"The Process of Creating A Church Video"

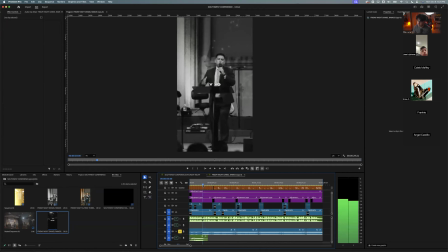20:31 So I'm pretty sure like a beginner videographer wouldn't know to hit it on the beats. You know what I'm saying? So important to important to really edit to your music.
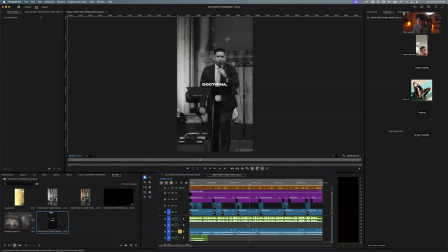20:47 You know, and I wasn't, like I said, I wasn't doing it on every beat because I thought it'd be overkill.
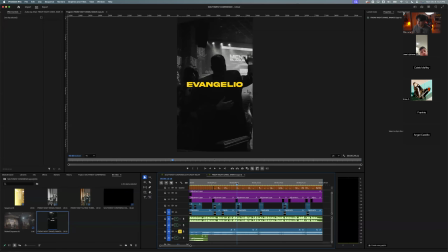20:52 But I did it on every other beat just to kind of create that some timing in between. And another thing, when it comes to these sermon clips, it's always important you put captions, because obviously videos that have captions perform better because the audience now has something to read.
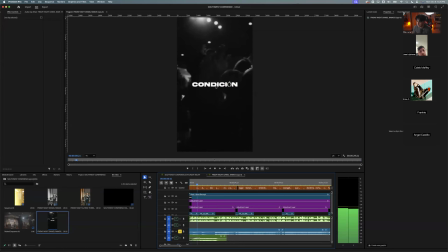21:12 They're now looking right here, and there's something that I did here.
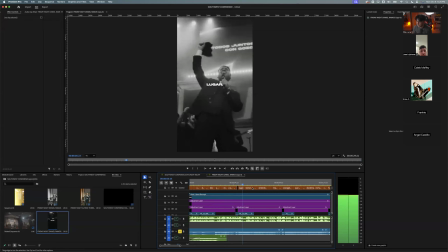21:18 If you guys, I highlighted some keywords.
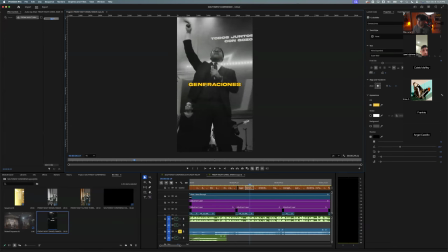21:24 The conference was something about generaciones.
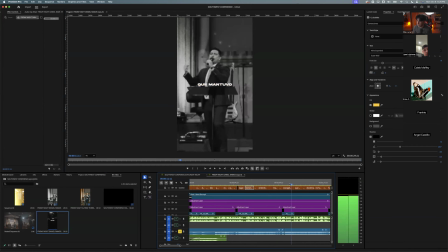21:28 Kind of forgot already, but so I highlighted some keywords he mentioned to now make this a pattern interrupt.
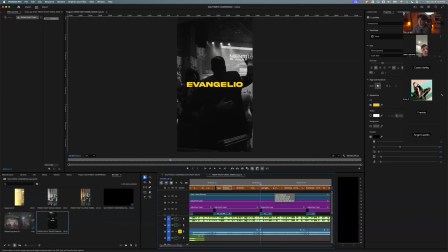21:36 Okay, it was just regular white captions. Now there's a big yellow caption, right? So that's kind of like a little interrupt in your video, right?
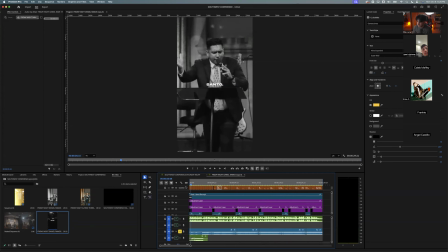21:49 I only did it for 3 words. So there's multiple things that made this interesting.
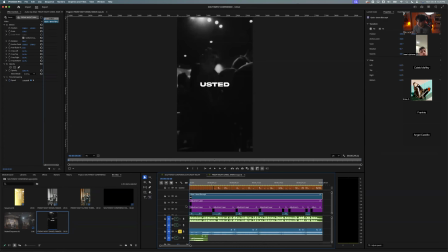21:54 Obviously, there's my stylistic thing of the grain plus the black and white, which I just kind of wanted it for more style. There was the B-roll change when it came to the beats,
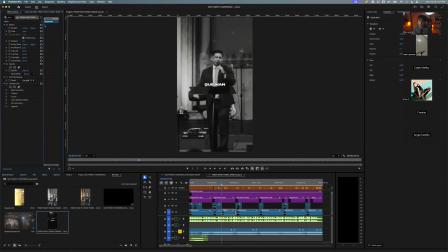22:08 and there was also what I took out right here was a scaling, which was just kind of moving in your
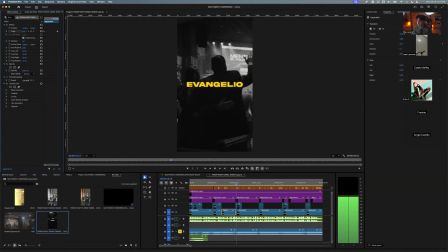22:18 frame here. And see, I zooming in to make it more interesting, make something pop. So my process was, how can I make this simple video pop?
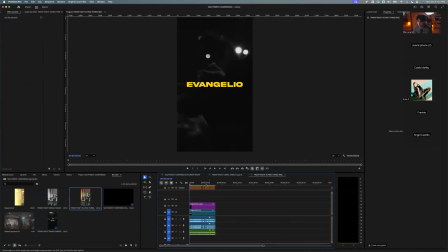22:30 And let me show you one I just did without nothing. So let's watch this one.
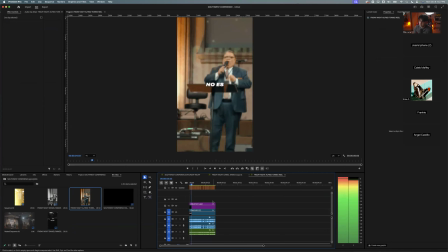22:35 Estoy aquí para decirle en esta noche que el avivamiento no es solamente para mí, no es solamente para ti. Hermanos, el avivamiento debe de ser de una generación a otra generación.
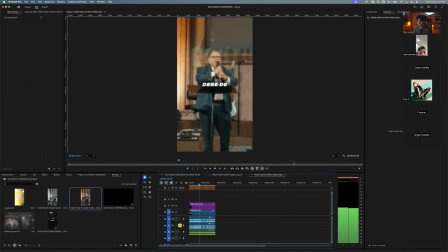22:51 Una generación generacional debe de ser un avivamiento sostenido. Tiene que ser un avivamiento sostenido.
Sorry if the quality is horrible. I have to edit in 1/8 because my computer will explode if I edit.
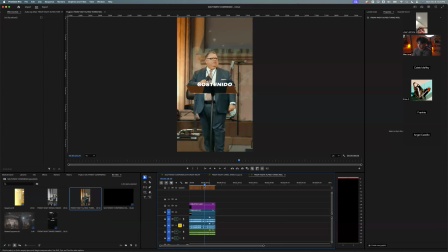23:10 So you see the difference between this and now you go here.
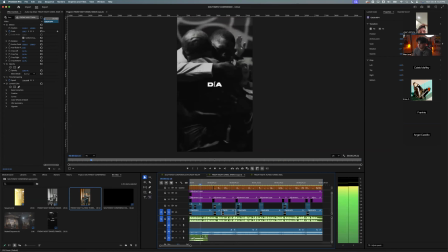23:16 Usted mira la condición del mundo en este día y yo quiero retar a alguien en este lugar.
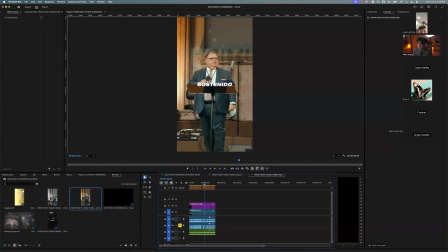23:23 Generación.
Like if I was watching this video, I would just click off, you know. Sorry, Jose, do you have your hand raised? Yeah, no, I was gonna say how did you get audio for that reel there?
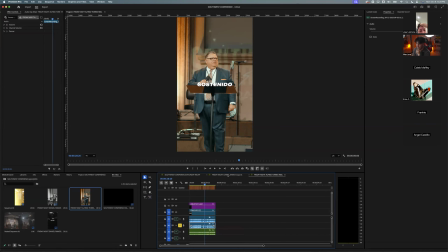23:37 Right, these, right? Yeah, like for the preacher. Do you have a mic on him or do you get it from the mixer? Yeah, so for this one, they were live streaming.
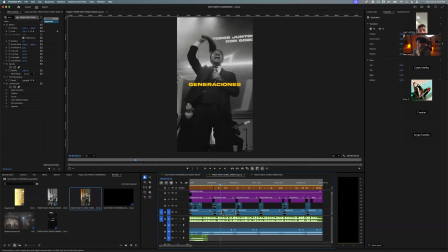23:45 So what I did was I just screen recorded the live stream and took the audio from that screen record, right? Or, oh, you know what? Actually, no. I did both. I took it from the soundboard. I recorded off a USB. And then I also took from the live stream as well.
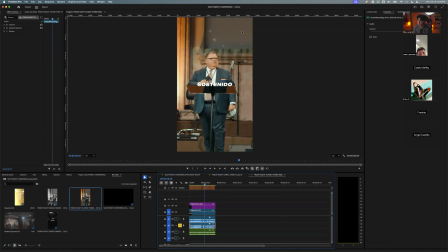24:01 So, but if you guys see, good question. Let me check if there's any questions. Swipe, right?
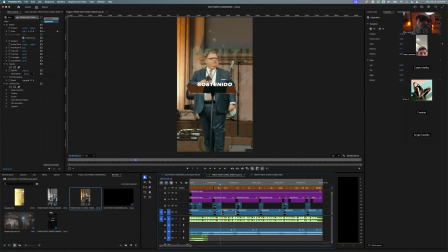24:07 Tim said swipe. Like, let's be honest. If you guys were watching this video compared,
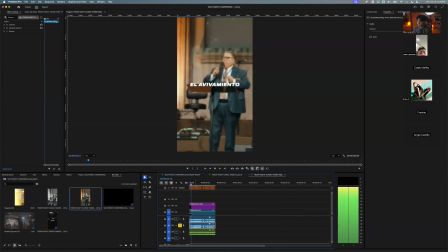24:11 Estoy aquí para decirle en esta noche que el avivamiento no es. like super boring, and then you come here.
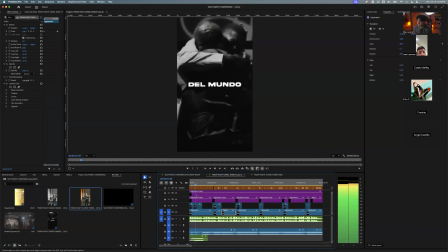24:19 Usted mira la condición del mundo en este día y yo quiero.
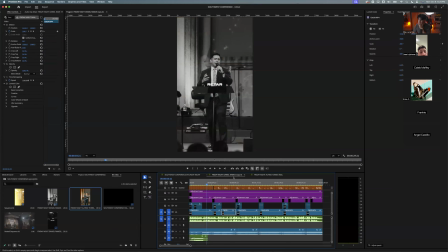24:24 So when you're editing these sermon clips, they could be boring like that, you know, and you have to figure out, how can I make this more creative? First of all, captions, number one, you keep the audience engaged. They're reading something. Two, you're editing to the music with the beats.